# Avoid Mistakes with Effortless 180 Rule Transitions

Hello, my friends. Welcome back to the channel. And today we're going to talk about transitions. Yes, this is a continuation of my series on transitions for the 180-degree rule or screen direction or crossing the line, whatever you want to call it. And we're going to talk about transitions, how to get from one angle of the line to the other side.
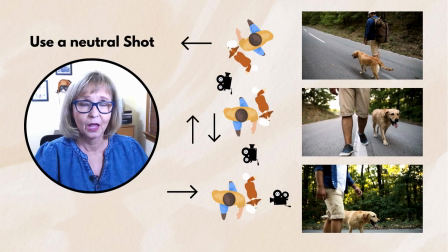Okay, so let's get started. Okay, so the first one I want to talk to you about is a neutral shot.
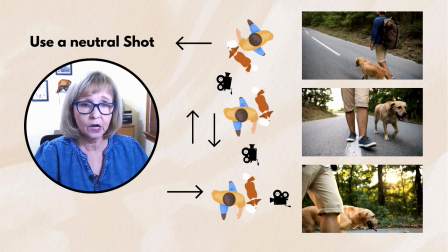Now, this is a shot that is very commonly used when you want to go from one side to the other.
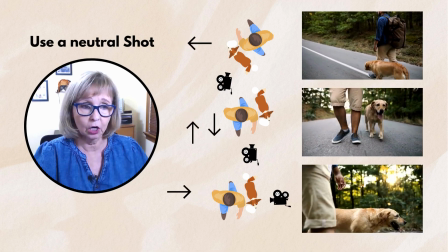And in this example here, we have a man walking his dog, and the dog is obviously on the left side of him, and we're behind him.
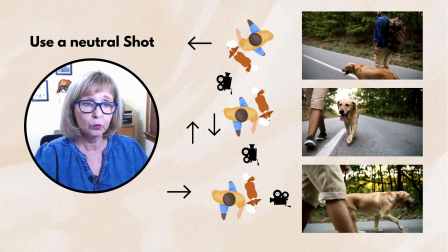So you can see right there, my little camera kind of shows you where the camera is, and he is going right to left.
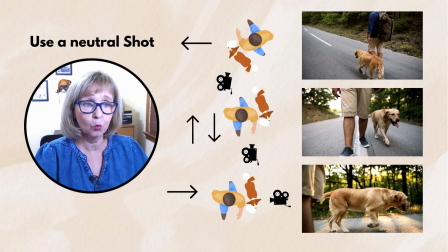So if you look at the frame, he's walking right to left, right?
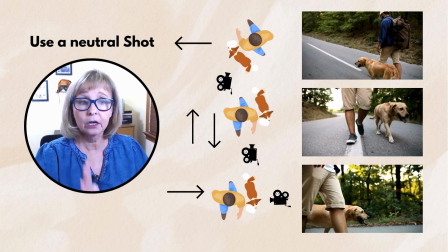So our neutral shot is going to be a head-on shot or a shot where he's walking towards camera.
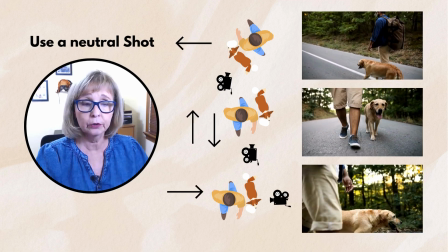Now I have my arrows you're going to show that are going both directions.
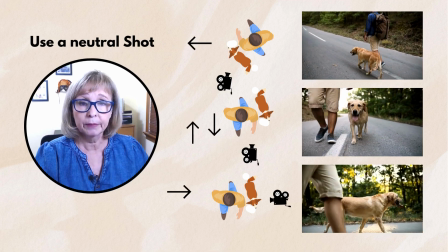So a neutral shot could either be from behind neutral, where he's just going straight down the road,
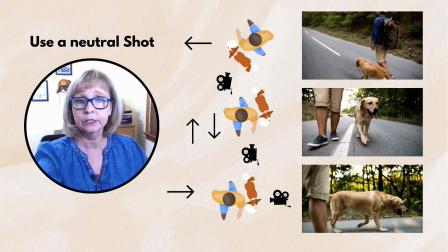or from in front, like in this shot where he's walking straight towards the camera.
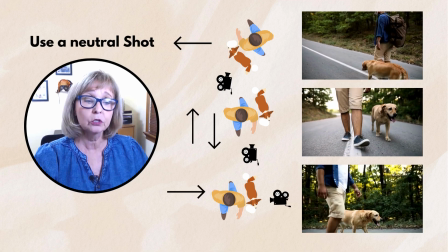So that would be your neutral shot, and that will get you to the other side where he's walking left to right.
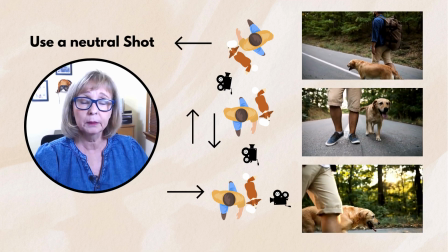Okay, so and this would probably be for a movie where maybe it's from the dog's point of view,
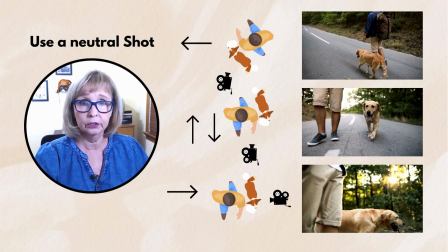so that's why they're showing the dog featured in this shot.
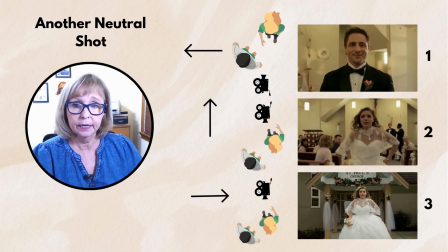Okay, so here's another neutral shot, and this is from the movie Betting on the Bride with Carissa Lee Staples.
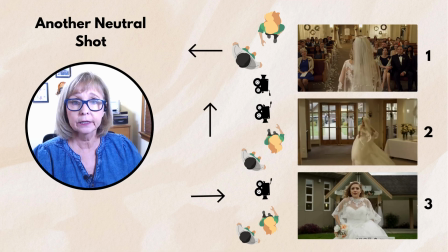Now, in frame one, we see her at the altar looking adoringly to her husband to the left,
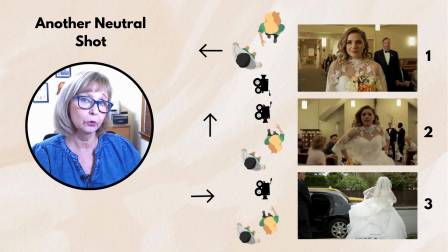and he's looking adoringly to the right to her. That's all correct.
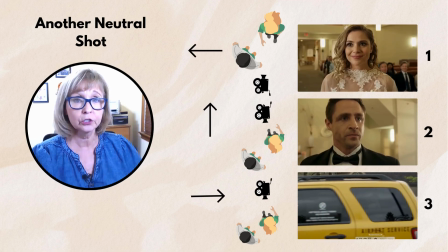And then as she starts to turn around, we widen out a little bit,
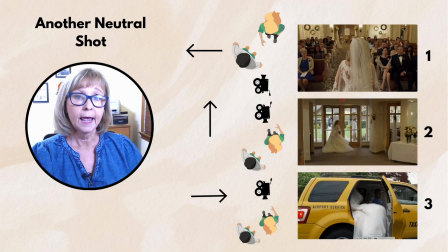and we see her parents on the right-hand side, and they're looking camera left to her as well.
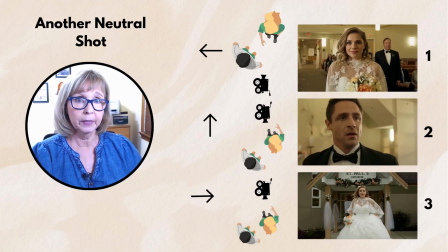And right now they're just getting reactions of the parents and the husband of what is going on.
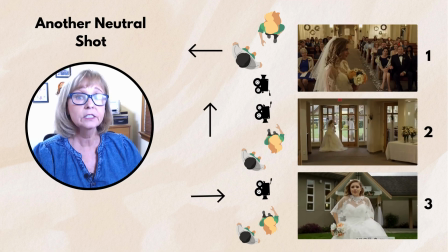We're not really seeing the bride's face until we get to the other side in frame two.
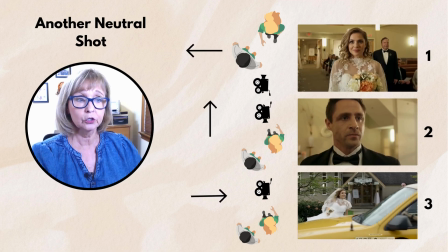Now in frame two, that's where we see her starting to run down the aisle.
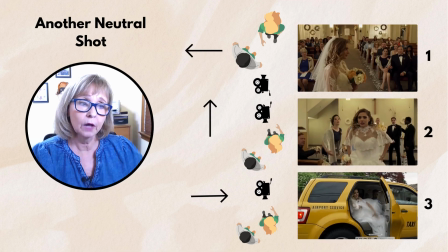But if you notice that if we were to punch in frame two on the husband, he would actually be looking camera left to her.
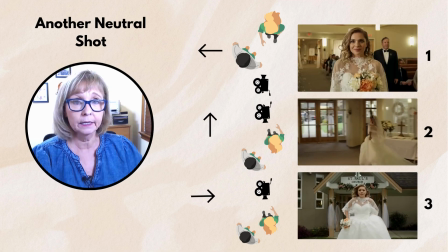But because we are already in a close-up in frame one with the husband,
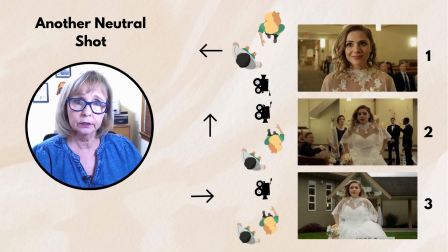it's such a short little, piece.
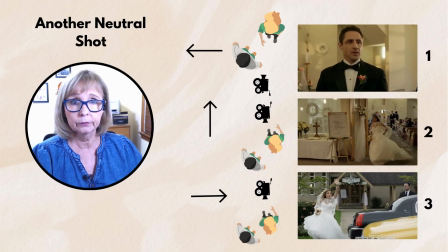They didn't want to jar it with another, all of a sudden changing his look in that frame two
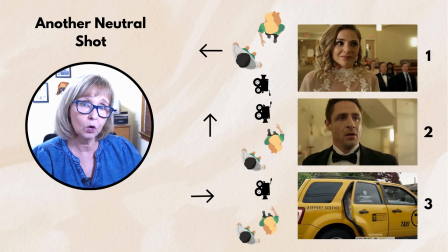to get his reaction. So they just kept the look in frame one because it was kind of a continuous, oh my God, what is she doing?
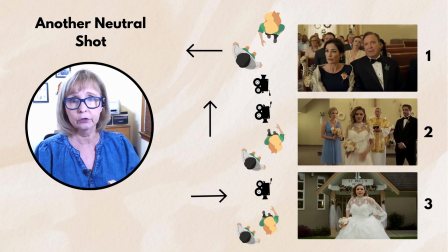As opposed to if they were to change the look to the other side, it would be too jarring. They wanted it more fluid.
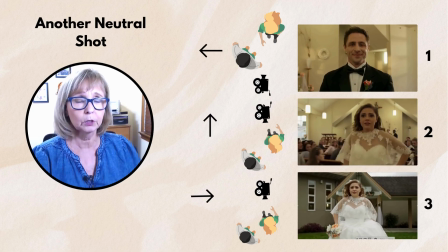So that's why they kept the look in frame one.
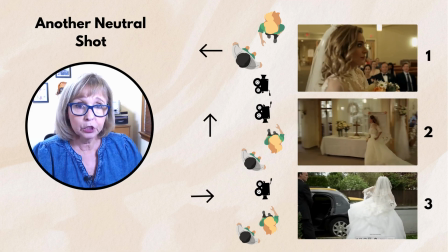Now, frame two is now on the other side of the line.
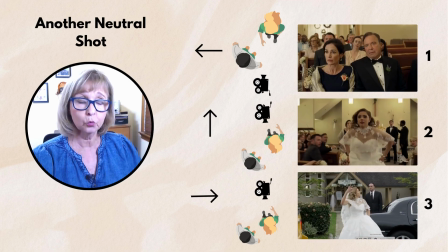So that's the neutral shot where she starts running towards camera, and she gets to the door
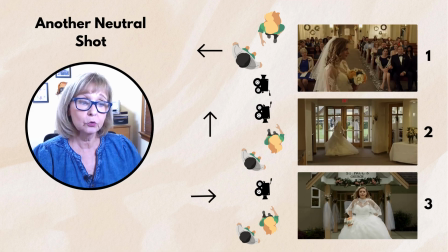of the church. And then we jump to scene three or frame three,
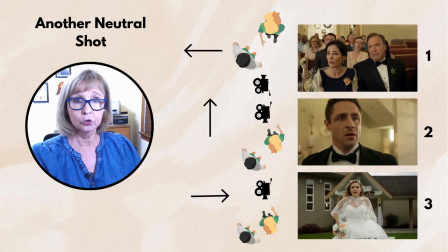where we continue her walk uh, towards down the walkway there towards the taxi.
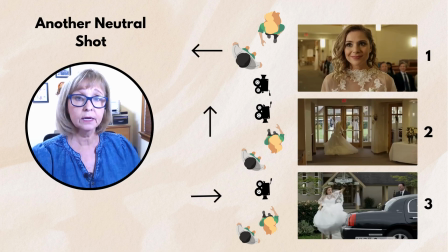Now we're on one side of the line. We're still in a neutral shot with her.
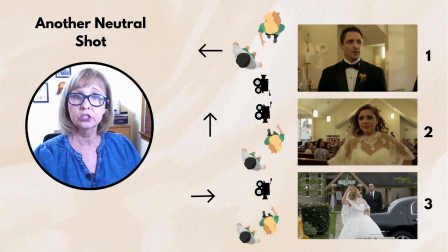So now we can jump back to the other side to see the taxi coming in, to see her getting in.
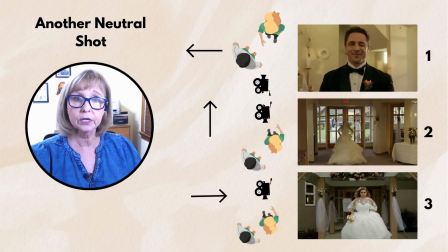And then we can actually jump to the other side again because we're still in a neutral shot.